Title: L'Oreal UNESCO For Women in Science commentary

We used a picture that we got from Heather, her family, her growing up and all the rest of it back in the day. But for the B tank, what we used LEDs to light the bee. Yeah. But then we couldn't let the bees escape, so we used a shower cap. You know, I've got loads of those lying around. Me too. We put a shower cap round, and we made a hole in the shower cap. Taped it in. Put the 100 macro through. Taped it up. Taped it all up. There's pictures. There's pictures of those. Yeah, I've got some stills of that. So we'll put those down below in the post, or up above.
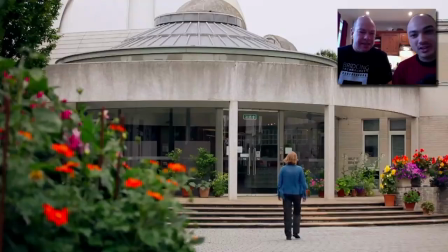[17:00]
Who knows where this video will be. Okay, so there we go. This is really important. You know, I think in terms of setting the scene, you've got to cite where it is, and Heather used to go to Cambridge University,
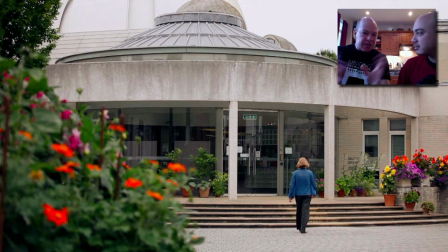[17:15]
so we wanted to show this spaceship-style building, but it's really important as part of the narrative. We've got all of these flowers and plants on the left and the right, and we wanted that carry the theme all the way through, but setting the scene, very important. Yep. And she goes in.
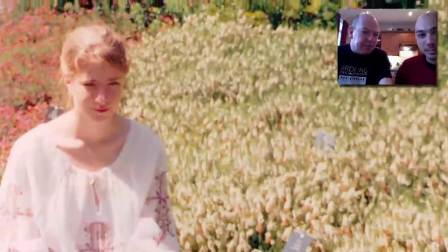[17:33]
She goes in. Okay, and we're going some more. And this is, I'd say, what the, you know, I think one of the most regular mistakes that people make.
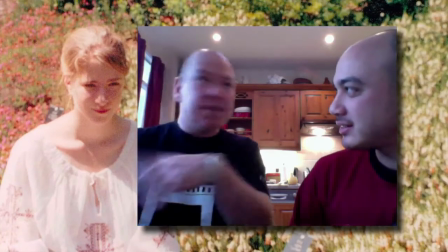[17:42]
They all just think, oh, it's just me and a video camera.
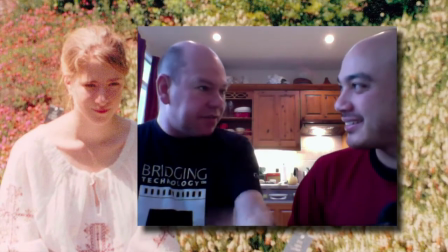[17:44]
When people have got lots of resources, they've got collect photographs, we used to call them collect when I used to work on newspapers, basic archive material.
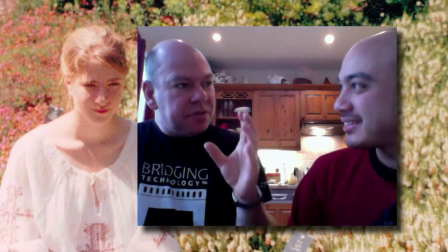[17:53]
Always look for the archive stuff. Yeah. That lends a real weight and a real resonance that would be lost any other way.
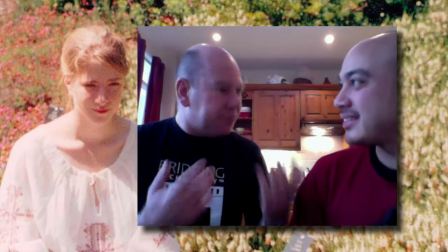[18:00]
So don't just think of it as you and a video camera. Yeah. Think, what else is around?
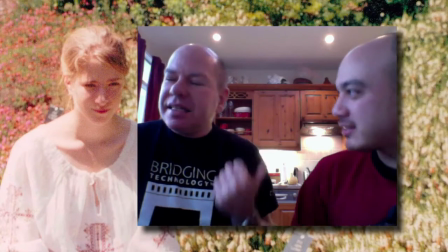[18:05]
What else can you include in it? Pull in whatever we can. Exactly. Think of it more. It's bigger than just you.
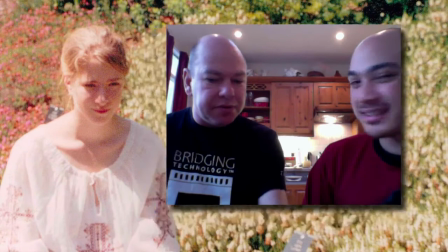[18:11]
Yeah. Use what's around you. That's really important. Yeah, it is. Here we go.
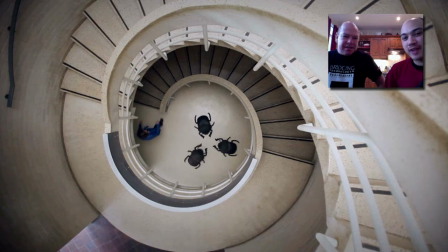[18:15]
Oh, that shot right there. Now that, out of how many shots did we do where this shot was just wobbly? A lot. Many and a lot. Just, you know, when you shoot with two people, you just have a limited amount of gear that you can bring.
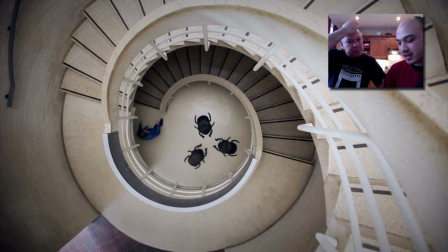[18:31]
And with the limited amount of gear we could bring, all we had was a, what did you call it? It's a Avenger? It's an Avenger. It's if you go over onto my blog, not his, mine, all mine. If you go over onto my blog, he has the equipment list of everything we shot with. Exactly. Yeah, so you can see every little piece of gear.
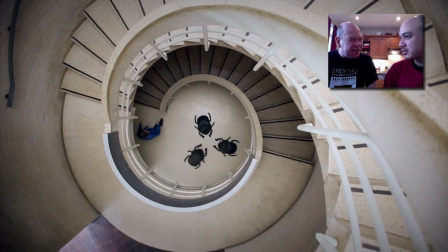[18:49]
I think it's the Avenger A475B. It's a really nice stand that you can turn it into a boom, and you know us. Like, let's put a camera on it.
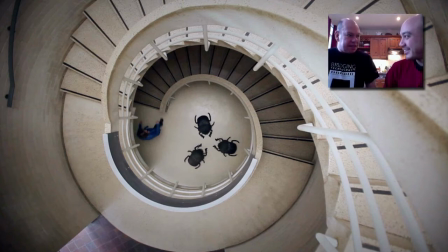[19:01]
It's great, but the advantage it's got over the normal Manfrotto stand is it's got square legs and it's heavier as well, stronger, which means it can take much greater loading than the standard boom stand. It doesn't actually cost that much more. Worth checking out. It's one stand forever.
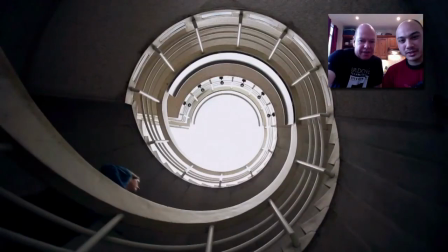[19:20]
That'll be it. What we wanted to show here was if you have a look, this is the shape of a shell, and the architect who designed this obviously wanted to have the theme of a shell cut in half.
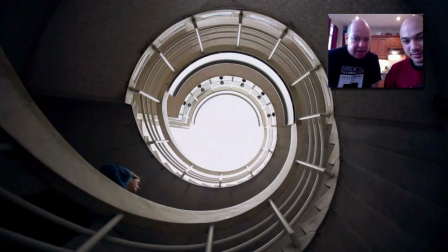[19:33]
Yeah. So we put a camera up the top center, and we've got a still as well, which will either be above or below this presentation. Somewhere. We've got a camera shooting back, and then we've got, for the reverse shot, we've got another one going up. But once again, the slider. Oh yeah, the slider at work. Let's watch this move again.
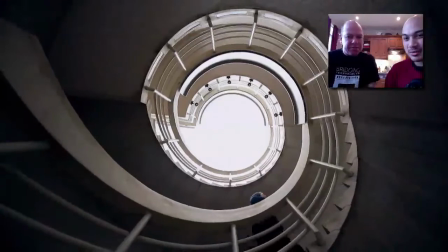[19:52]
There you go. Subtle movement. Subtle movement, and it. I mean, it really.
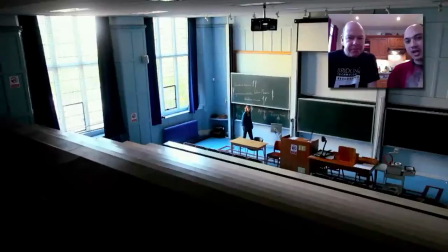[19:56]
I mean, it makes the two shots completely different too. Yeah.
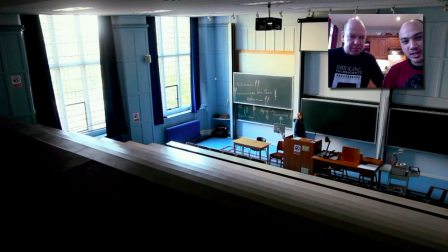[20:00]
And you know, this shot, even though I'm really happy with it right here, it's a slider shot, but you can barely see it.
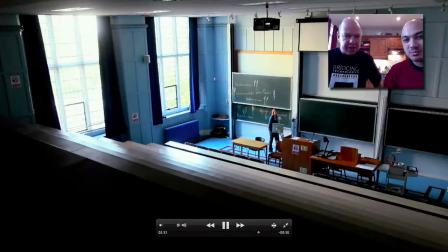[20:07]
Let's try again. Look at that. You barely notice it. Isn't it?
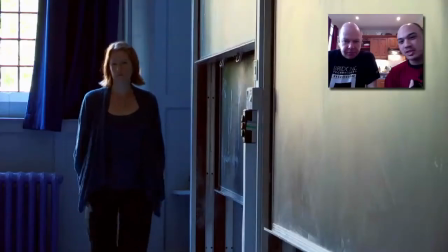[20:12]
Yeah. But I mean, it's still good establishing. This is where, this is where she went to school.
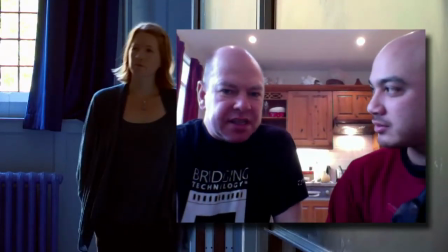[20:17]
This shot is very interesting. We just left the 305. Well, where she teaches, not where she went.
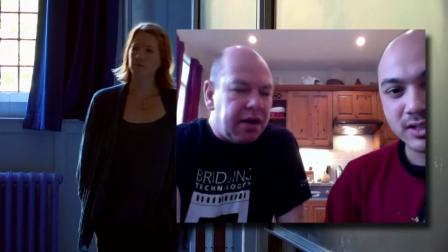[20:23]
Yeah, it's where she now teaches here. But we use an XF305 here.
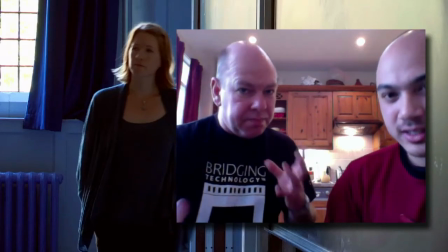[20:29]
That's the full form camcorder. Yep.